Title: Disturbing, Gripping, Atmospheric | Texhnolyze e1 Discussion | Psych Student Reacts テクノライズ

Alright, hey, welcome back to Technolyze episode 1, the discussion portion of the video, be that in the same video or be that the actual separate discussion video. We are going through it, we're gonna look a little bit into the art and all of that jazz. We did a little bit of it in the original discussion already. So there you go, right? That's a cool thing to do. Yeah, let's go through it.
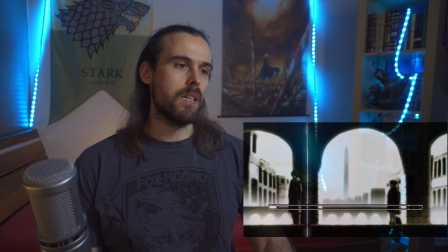0:33 One of the first things I did see, first of all, it's really cool how we have like,
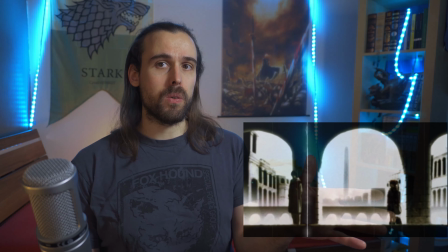0:39 I thought the entire episode looked like that and I was already getting worried.
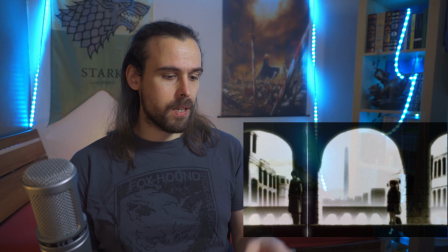0:43 At the same time, I was very excited for the intro because it seemed very cool in the way it was represented, right?
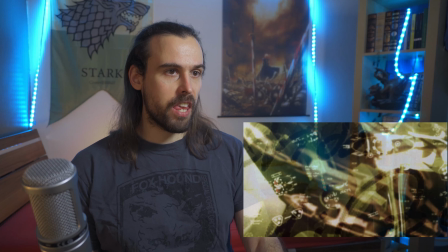0:50 We do have a very typical cyberpunk themed beat when it comes to the music.
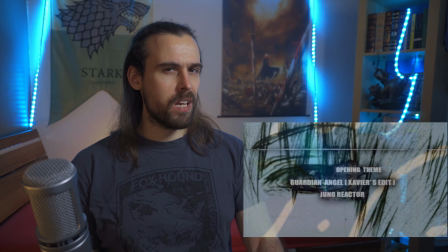0:57 Very, very techno-ish, right? Very, very electronic.
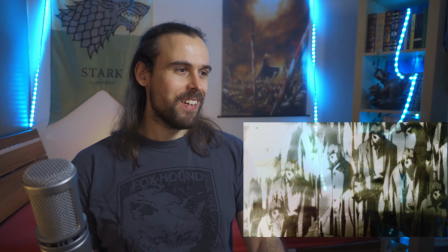1:03 With lots of disturbing elements, right?
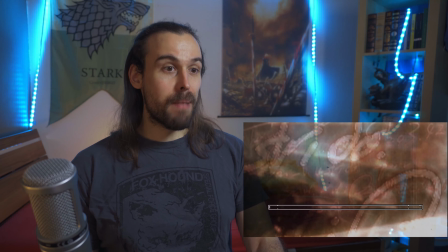1:10 Which set the tone. We do have like mindless masses going about their daily life, if you look at it.
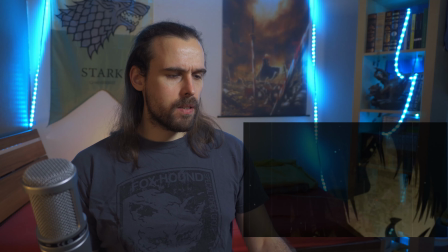1:19 Techhnolyze itself, the logo, I don't know, I think I'm gonna have to grow on that.
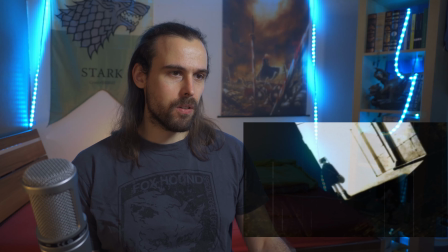1:24 We'll see Ran in the first shot and him, right, looking back at her. And his eye looking at her specifically, right?
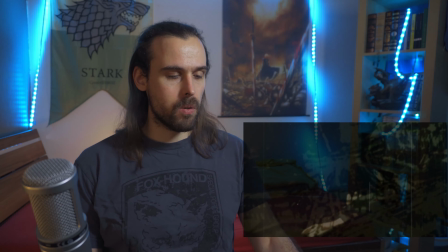1:32 So his focus is on her, but she goes around the corner, she disappears. Maybe she's elusive, right?
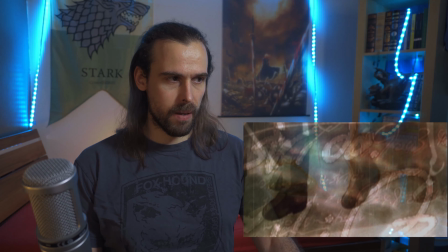1:37 Maybe we'll be searching for her down the line after having met her first time. And she permeates the intro.
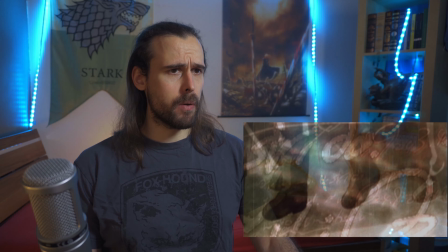1:44 Like there's a lot about her in the intro, but we also have like,
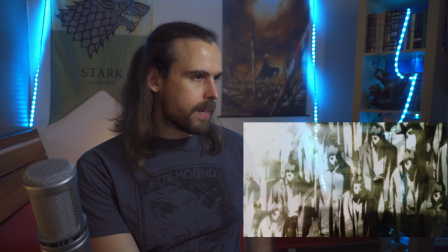1:48 kind of like writing, a lot of like the mindless masses thing going on that we already have.
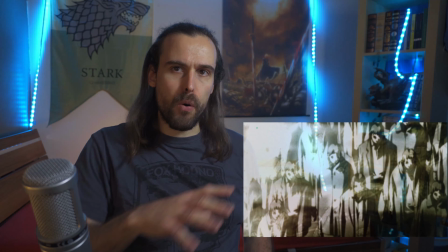1:54 All of this is kind of, the entire screen is blurred, it's kind of weirdly phased out,
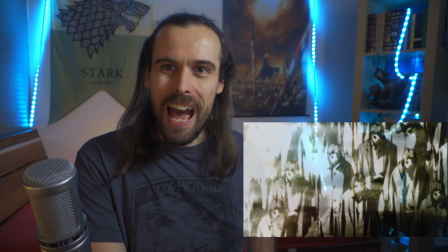2:01 there's a lot of noise going on top of it, but I think that is an actual deliberate choice because there are frames in the anime itself,
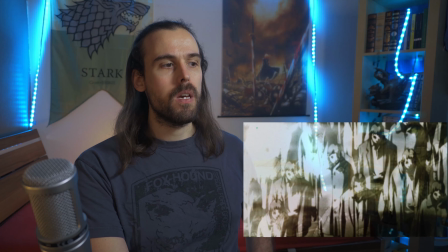2:09 right, in the episode, that are different than that.
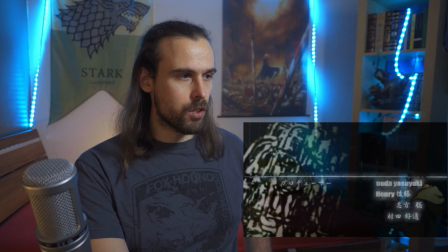2:13 So I do see it as an artistic choice that's going on, and we have a lot of like imagery which is barely,
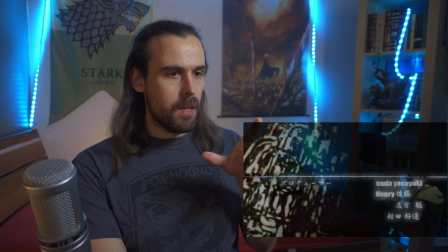2:21 where we can barely make out the shapes. Kind of represents, in my opinion,
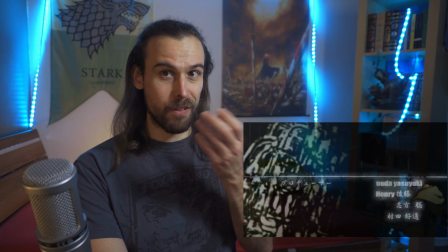2:28 almost like the visual perceptive experience of a bad truck trip or something along those lines, right?
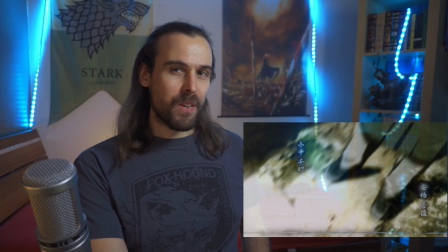2:35 Or diving into a weird virtual world, kind of cyberspacey like, right? I'm thinking Ghost in the Shell or something along those lines.
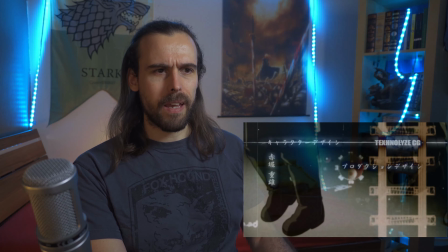2:51 Focus on the boots, and we do have this, which looks like kind of almost schematics or something, right?
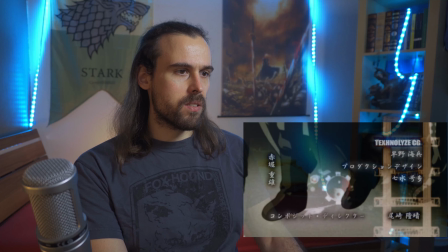2:57 And him like walking past various structures that are kind of broken.
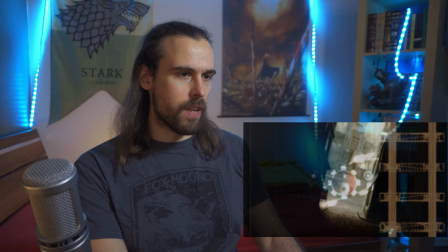3:04 And over it's like flashes of her in different places.
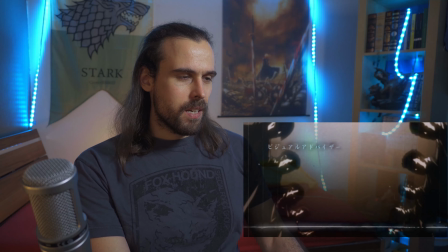3:08 There's like, right, there's like this almost organic seeming like substance,
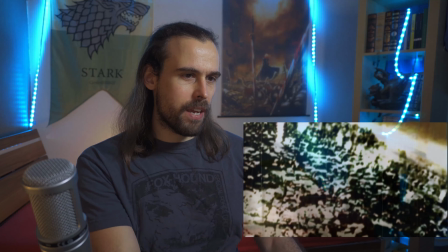3:14 chemical thing that's going on here.
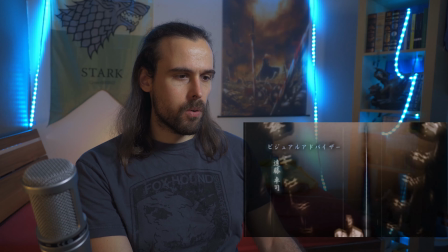3:17 We do have like something that reminds me of or kind of gives me the impression of secret organization,
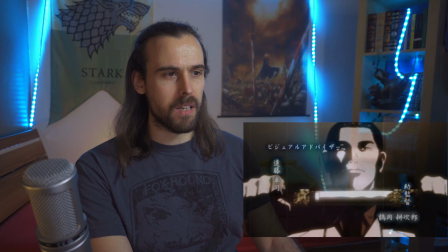3:24 scientific experiments, or no, that's not scientific experiments. I actually misjudged that.
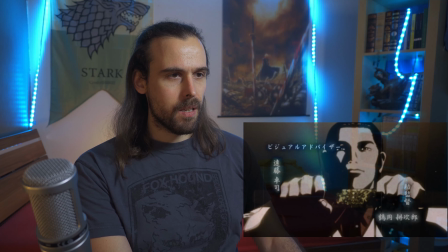3:30 It's not scientific experiments, it's like Yakuza or Yakuza.
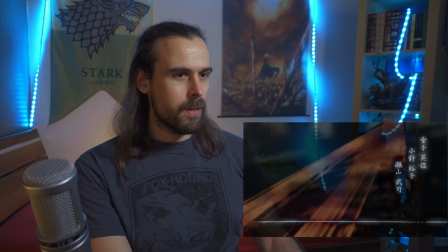3:37 Especially with the sword and everything. And this, what the fuck is that?
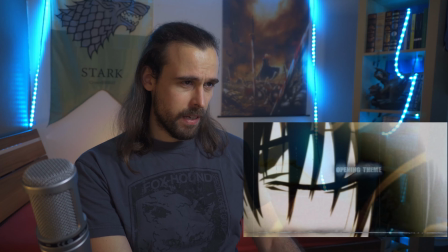3:42 Is that a building or something? I don't know. And we flash to his eyes again.
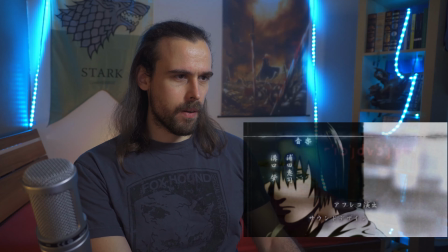3:48 Her going along with kind of some kind of package.
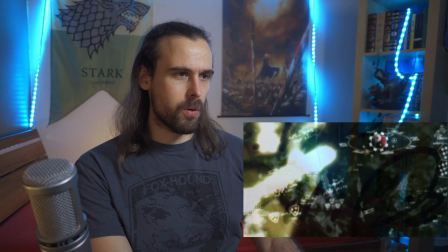3:52 We always flash back and forth between him and her. So they are central characters.
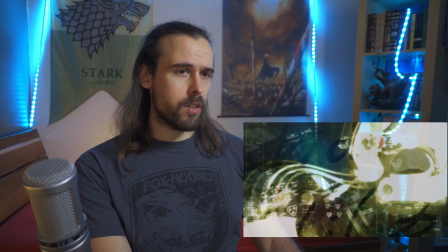3:58 I just don't know if they're following each other's footsteps and traces or if they actually meet.
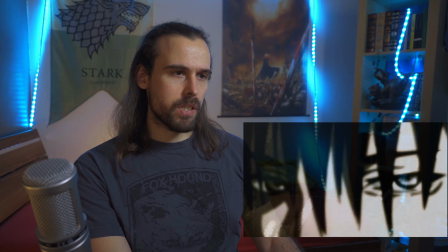4:04 That will be a very interesting thing to find out.